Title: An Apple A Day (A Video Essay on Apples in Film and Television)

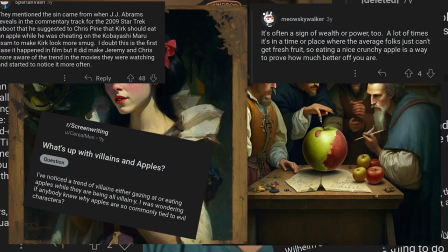What is the common theme behind these thoughts and images? The seemingly innocent apple. Throughout filmmaking history, the apple has been depicted as an everyday treat amongst villain characters. In this video essay, we will be researching to find the reason why this may be. We will discuss the symbolism of the apple and its history. We will discuss examples of this trope while simultaneously viewing multiple examples of this fact as accurate.
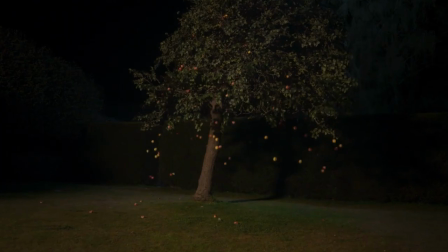So welcome to this video essay on the symbolism of apples in film and television.
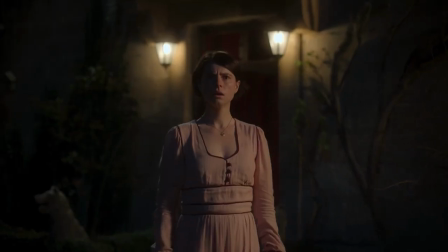You may have noticed a reoccurring trope in movies and TV shows where villains are often depicting eating apples. This seems like an odd stereotype as bad guys don't exclusively consume apples in real life. However, there are reasons why filmmakers use this symbol. Some researchers say it could be linked to the biblical times and the story of original sin.
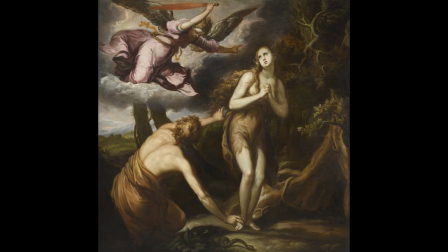The religious connotations of the apple in Western culture have been explored in numerous academic studies,
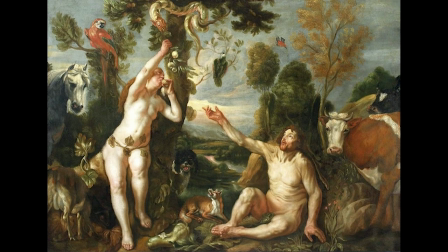including one by Dr. William G. Dottie, who discusses the apple as a symbol of temptation in his book, Mythography, the Study of Myths and Rituals. He notes that the apple's association with sin and temptation has made it a powerful symbol in various mythologies and religious traditions, including Greek and Norse mythology. Another source that explores the religious symbolism of the apple is the Encyclopedia of Religion,
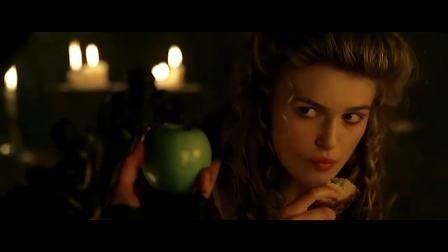which discusses the apple's association with temptation and sin in context of various religions, including Christianity, Judaism, and Islam. The encyclopedia notes that the apple's association with temptation and sin has led us to use this in various religious and cultural rituals, including the Jewish Haliah of Rosh Hashanah, where an apple is dipped in honey to symbolize a sweet new year. In film and television, apples symbolize evil and temptation in various works,
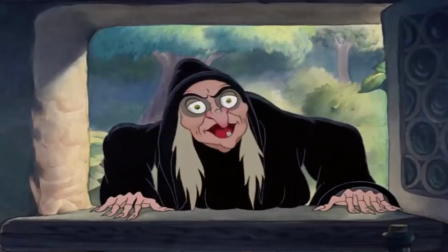including the iconic scene from Snow White and the Seven Doors, where the villainous queen offers Snow White a poisoned apple.
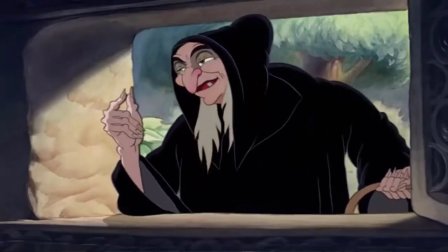The use of this apple in this scene reinforces the idea that the queen is a villainous character seeking to harm the innocent Snow White.
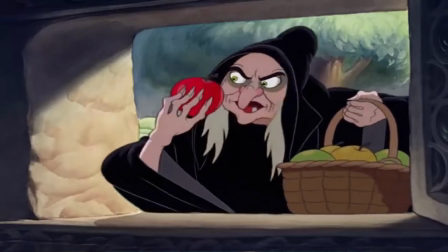Overall, the religious symbolism of the apple as a symbol of temptation and sin has played a significant role in shaping the use of apples as a symbol of villainy in popular culture.
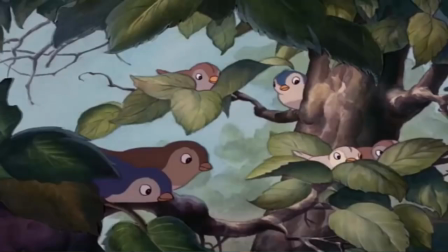From its origins in the Bible to its use in various mythologies and religious traditions, the apple has become a powerful symbol of evil and temptation that continues to be used in film and television.
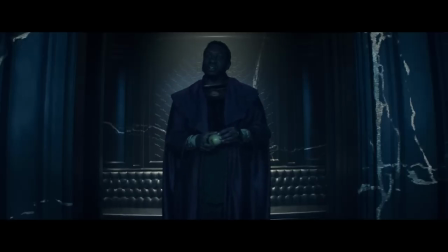Films are primarily visual. Storytelling through what you see is essential.
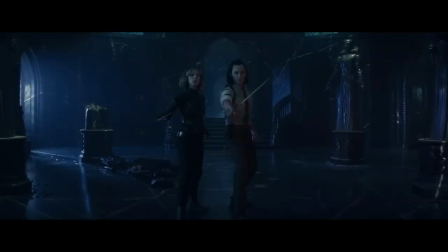One of the best ways to show a character's confidence, strength, strength and power is to find a way to depict it visually without breaking the film's flow.
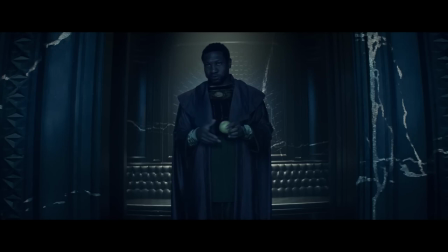Having a character eat while talking to another character is a great way to show dominance because it suggests your character does not value what they have to say.
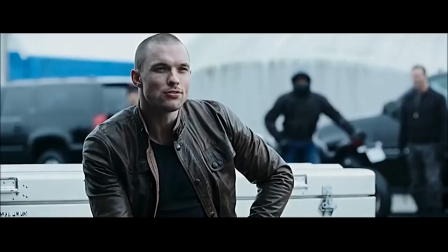Similarly, if a character eats while committing some heinous act, such as stabbing someone or harming somebody in any way,
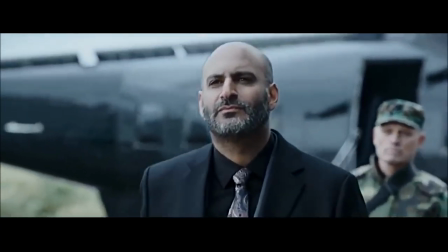it would show how little that character values the laws that they're even breaking. This is why filmmakers might choose to have a character eat in the middle of a scene.
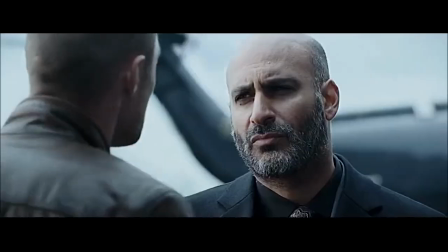So, why apples specifically? Apples are loud.
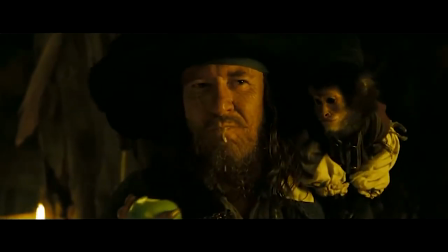They're a food that causes an audible crutch, emphasizing that character and how little they care about what's being said.
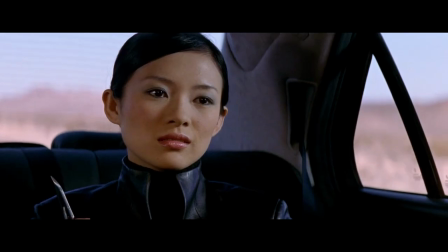It makes it difficult for the character to hear what others are saying, and it also draws attention to them away from anyone else that's wanting to talk.
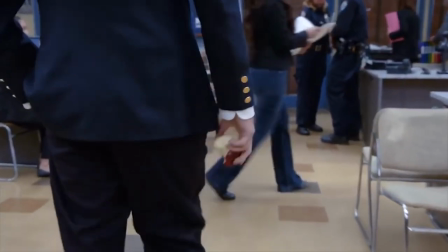Additionally, apples are portable, making them easy to carry around and consume anywhere,
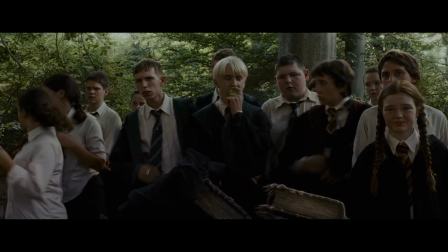which makes it always a good vessel in film and television because you don't have to have it make sense as to why that character may have one because it could just fit in your pocket.
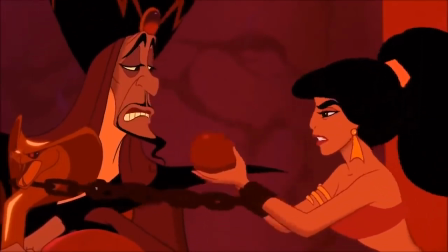The use of apples as a symbol for villainous characters does have a long history in film and television.
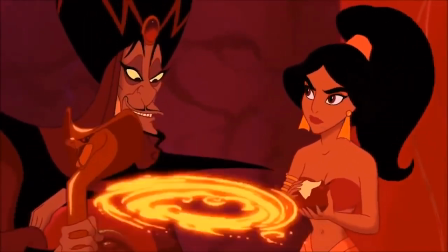Apples have been used to convey a character's villainous nature but absolute evil may not always be in the case of some of these instances.
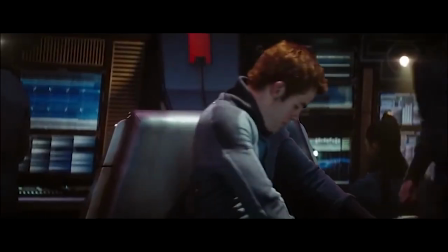Characters can be seen eating apples when they want to be portrayed as arrogant or confident.
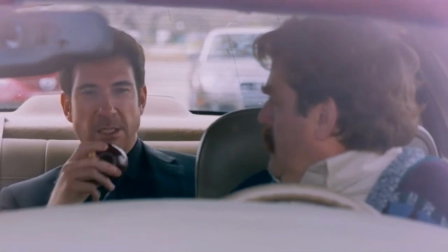Even though these characters may not become evil or are evil, those two character traits are always necessary for any antagonist.
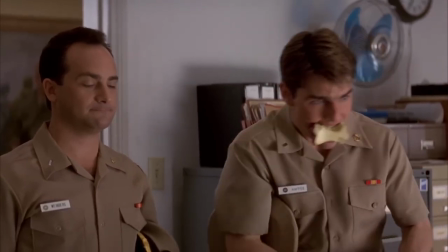So that's why it's important to show that through these visual elements.